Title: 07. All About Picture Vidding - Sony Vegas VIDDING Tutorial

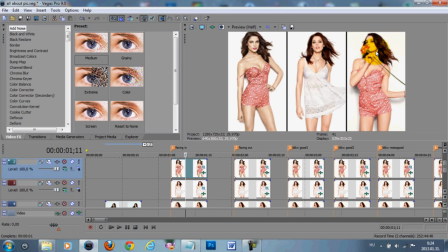So you can see that she looks to the right on this one, and she looks to the left in this one, and she looks right ahead in the middle one. So for example, if I change these two pictures, you can see that she's facing outwards on both of these pictures.
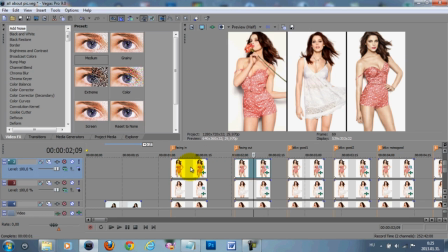All of these things I'm gonna go through is just my opinion, so you don't have to follow it at all. It's just my personal opinion. So for example, I like to have my pictures look inwards. I also like to use black and white, as I said, because it can make it look more versatile.
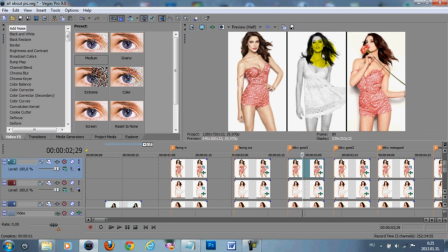So for example, only make the one in the middle black and white,
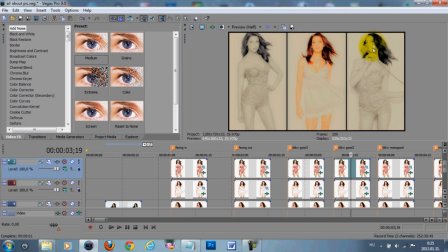or you can also make the two on the sides black and white. And as I said, symmetry is good, so I like it do this way, because I think with this way it doesn't look that good.
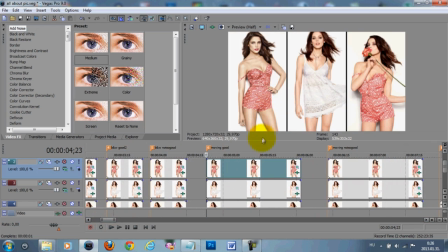It's always good to move the clips. For example, I made them move the left and the right one upwards and the middle one downwards. So again, it's the symmetry thing, because I changed it with these and I decided to
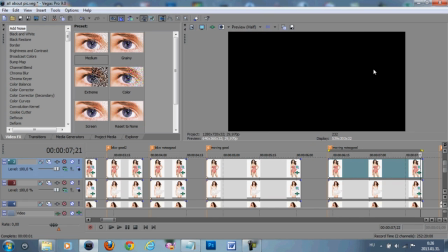move the one on the left and the middle downwards and this one upwards, and it's just not that good for the eyes in my opinion.
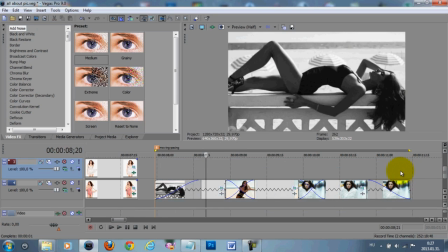And as I said, try to keep the pace, because if you move one of the clips or some of the clips too fast,
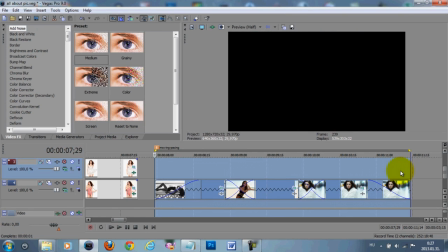it can be very noticeable and not in a good way. As you can see, the middle one was moving way too fast, not like the first and the third one.
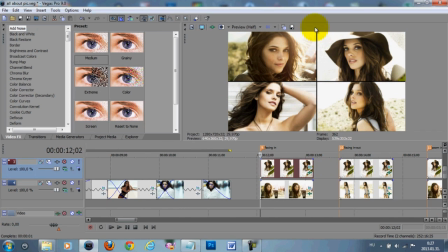I prepared this cookie cutter effect with the screen divided into 4 equal sections. As you can see it here, this is where I have my picture facing inwards, but this picture actually was looking the other way,
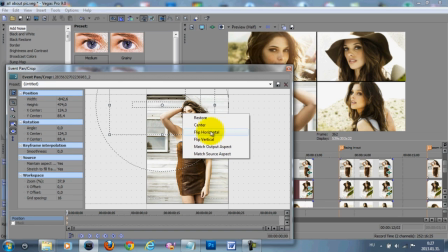and I right clicked on and then left click on flip horizontal so that she looks inwards.
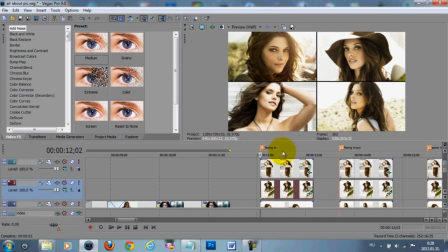But it only works with some pictures in my opinion, because I don't know why, but when you flip horizontal a picture, the person on the picture can look so different.
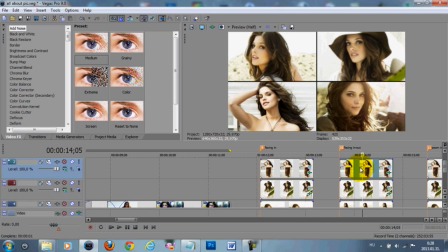So this is the facing in and this is the facing out, so it's in, out, out, out, and in my opinion it looks better this way.
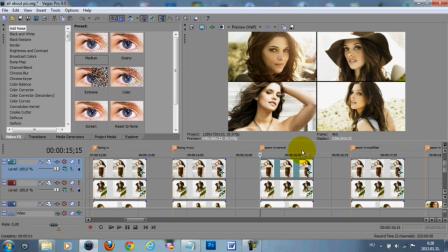When I have my screen divided into 4 sections, I hate to move it, but I need to move it some way.
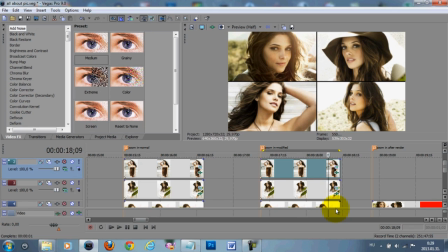In just a second I'm gonna show you an easier way that I have been using because I was way too lazy to move 4 pictures.
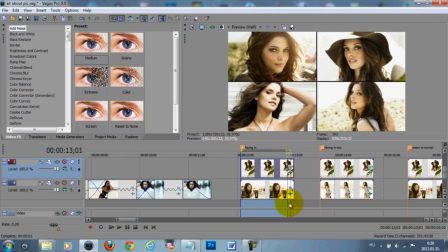And what I did is render out the section where they are not moving at all, and when the rendering is done,
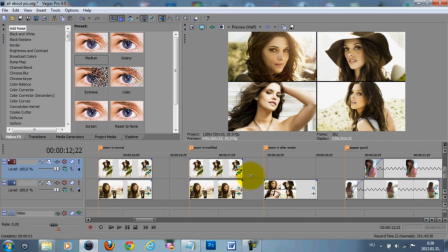I import it back into the project, and then this is the one that I imported back,
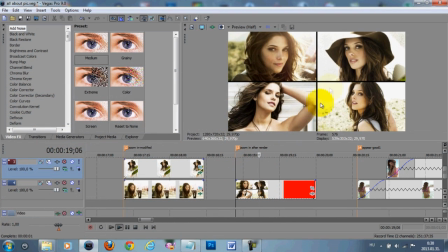and then I'm gonna zoom in on this one. So you could do this with a still image as well, and it's easier in my opinion.
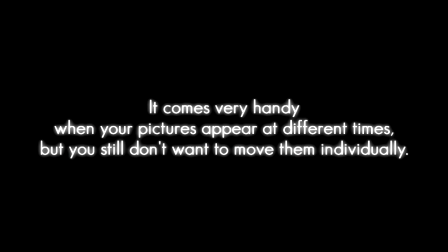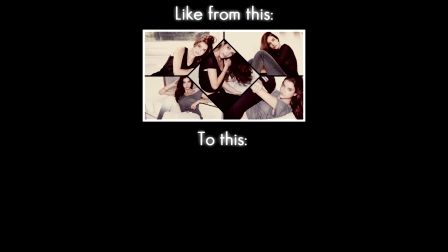In the starlight, in the starlight.
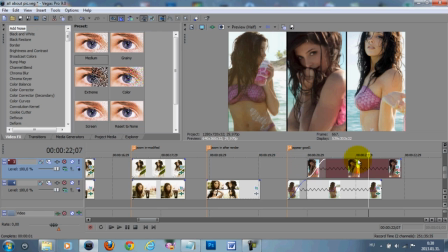Alright, so the next one is if you have them in a cookie cutter, so the screen is divided into 2, into 3, into 6, is how they appear.
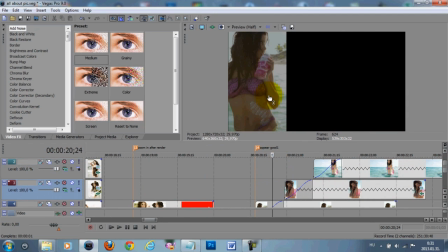What I usually do is the first one that appears is the left one,
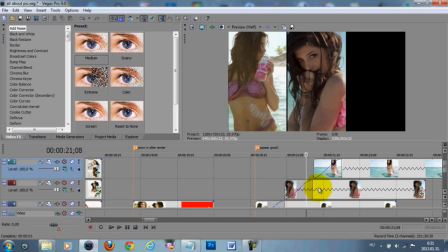and then the middle when this finished appearing, and after the left one.
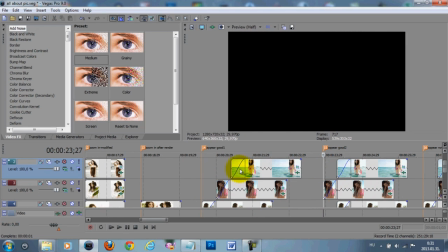But when I only have a place for 2 bits and I have 3 pictures,
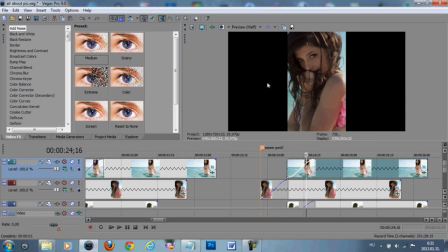I usually make the middle one appear and then make the left and the right one appear at the same moment.
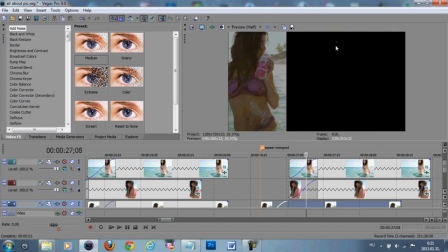With the symmetry thing, if you make this one appear first and these 2 right at the same time, it's just not for me, I guess.
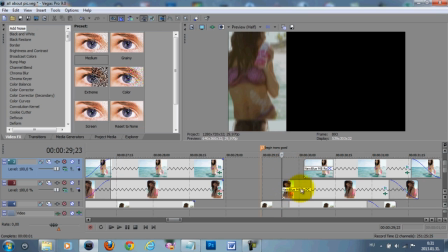Oh yeah, the beginning transitions. What I like to use is, for example, the roll effect, the new blue motion blur roll effect.